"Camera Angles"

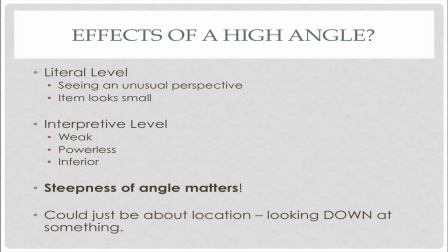8:15 And so since it is unusual for our world, we have to pay attention to it. And then physically, the item is going to look small because the camera is moving up and the item is moving down. It's going to physically look smaller than if it were shot in an eye level angle.
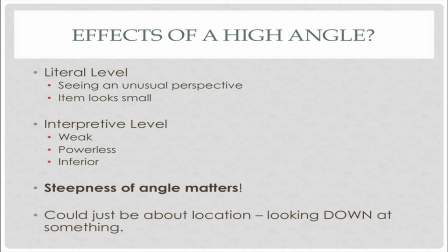8:32 Interpretively, what does that do to the item that is being framed in a high angle? Well, it's going to basically do the opposite from a low angle. A low angle made things look strong and powerful and dominant. Moving the camera higher is going to make that object look weaker or powerless,
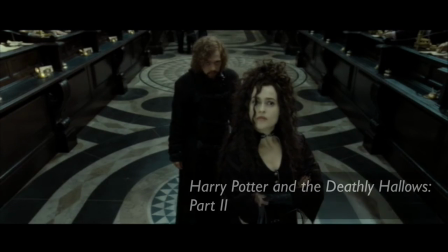8:49 and by far it's going to make it look inferior to whatever it's being compared to.
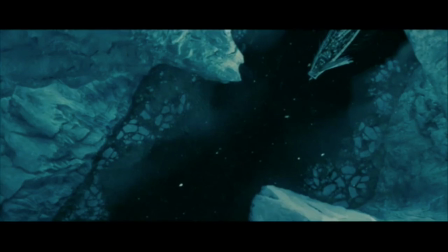8:54 And again, just like the low angle, the steepness of the angle is going to matter.
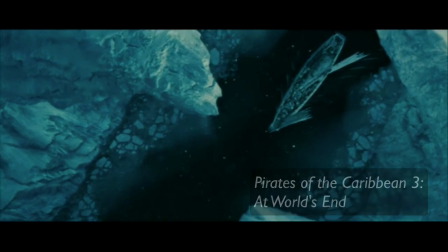8:58 If we move to a slightly higher angle,
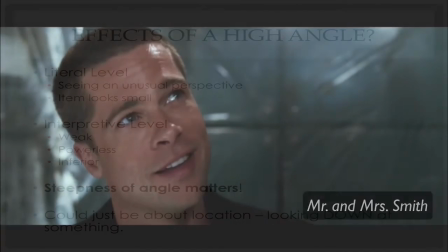9:01 that object that's being filmed might be slightly less important than the item it's being compared to.
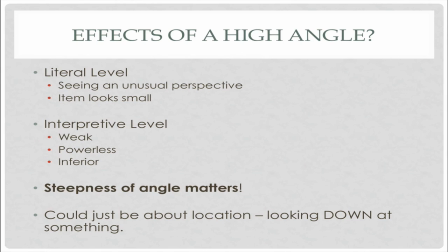9:08 But if we start to move that camera to that 90-degree point where it's looking straight down on something, that offers a significantly different power relationship between the camera and the item being filmed. And so interpretively, that is a different level of power when that high angle keeps creeping upwards.
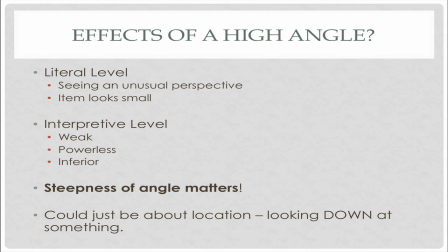9:26 And again, just like the low angle, a high angle could just be showing that somebody is on a second floor balcony looking down. It may just be about location and not power. But again, our job as we analyze film is to observe the different cinematic elements
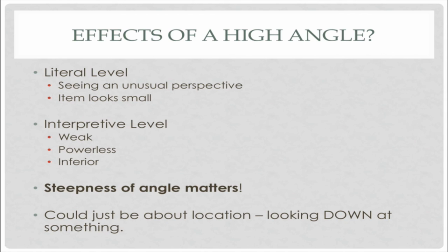9:43 and then apply our critical thinking skills to those and ask ourselves, is this just a matter of location, or does this seem reasonable that the director is implying some sort of power relationship with that object?
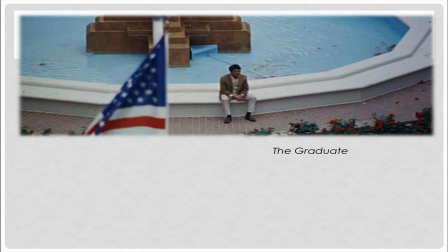9:58 And here's some examples.
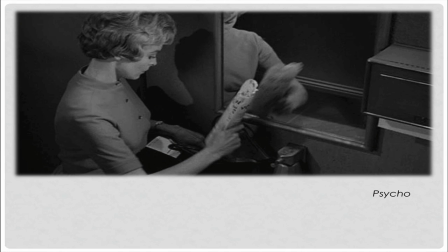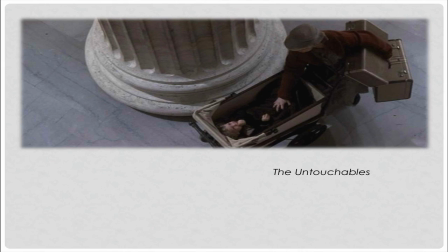10:10 The intermission.
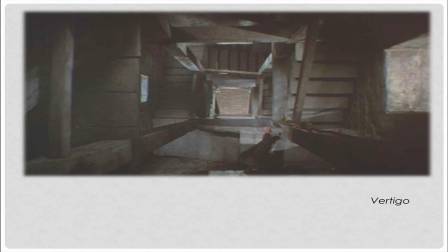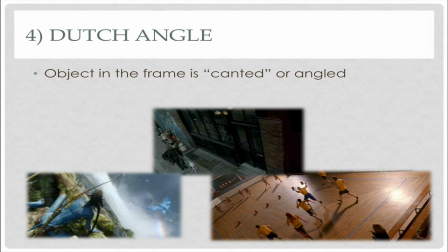10:20 The fourth angle is what we call a Dutch angle. And so this is when the object in the frame is canted or angled, or another word to think about is maybe banked.
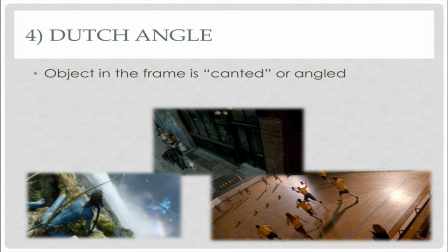10:32 Basically, the camera has taken the horizon, and instead of it being a horizontal line, it has taken the horizon and angled it.
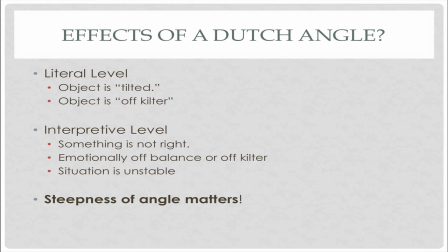10:41 This is a Dutch angle. And so what are the effects of a Dutch angle? Well, at the literal level, the object that is being framed is tilted, and another synonym might be that it's off kilter. It is seemingly imbalanced. It is not horizontal and stable like the horizon normally is.
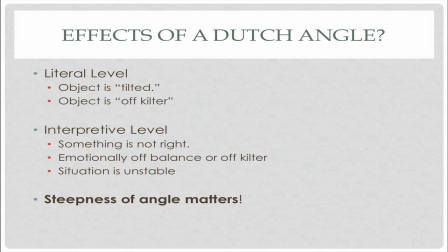11:00 It has become unstable in its frame. And so again, as we move to the interpretive level, what might the director be saying by this Dutch angle? If the horizon is off, they may be saying that something is not right, that the situation itself is off balance or off kilter or unstable.
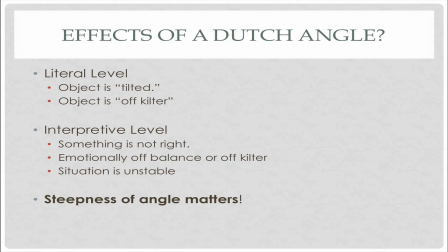11:20 Perhaps the director is trying to show that there's going to be a disagreement or a fight or even a riot coming up. Or perhaps the riot is already happening on screen and the director is using the Dutch angles to reinforce the craziness of that event.
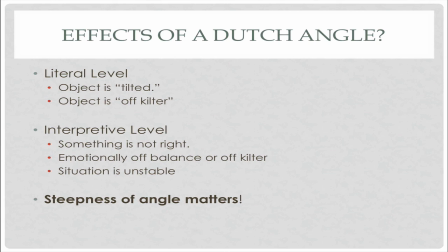11:37 So you're not going to see a Dutch angle when two people are falling in love, when they are meeting for the first time, when things are going well in a relationship.
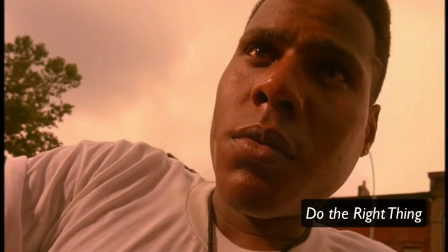11:47 You're probably going to be seeing Dutch angles when things are going badly, or when a marriage is falling apart,
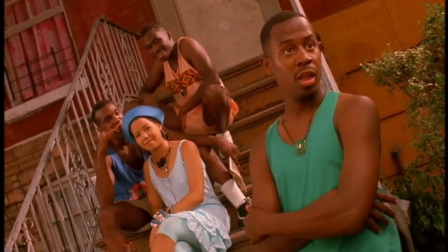11:53 or when a fight is about to break out, or has already broken out.
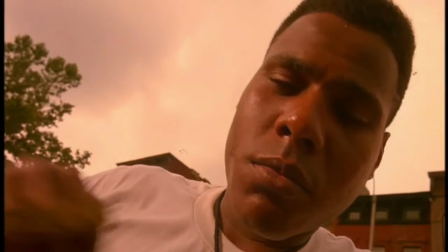11:58 Literally, we see the horizon tilted, and then interpretively, we have to ask ourselves,
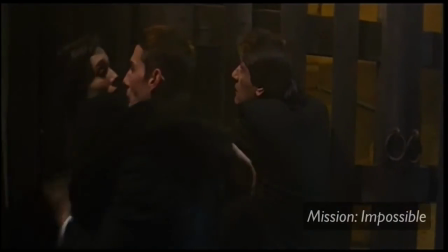12:03 is this being used to show an imbalanced or unstable situation?
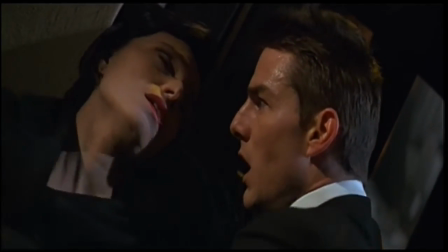12:08 And then again, just like the low and the high angles, the steepness of the canting in a Dutch angle seems to matter.
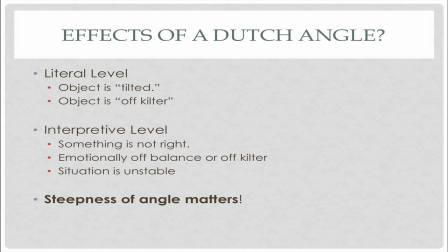12:15 If something is mildly unstable, perhaps we get just a few degrees of angling.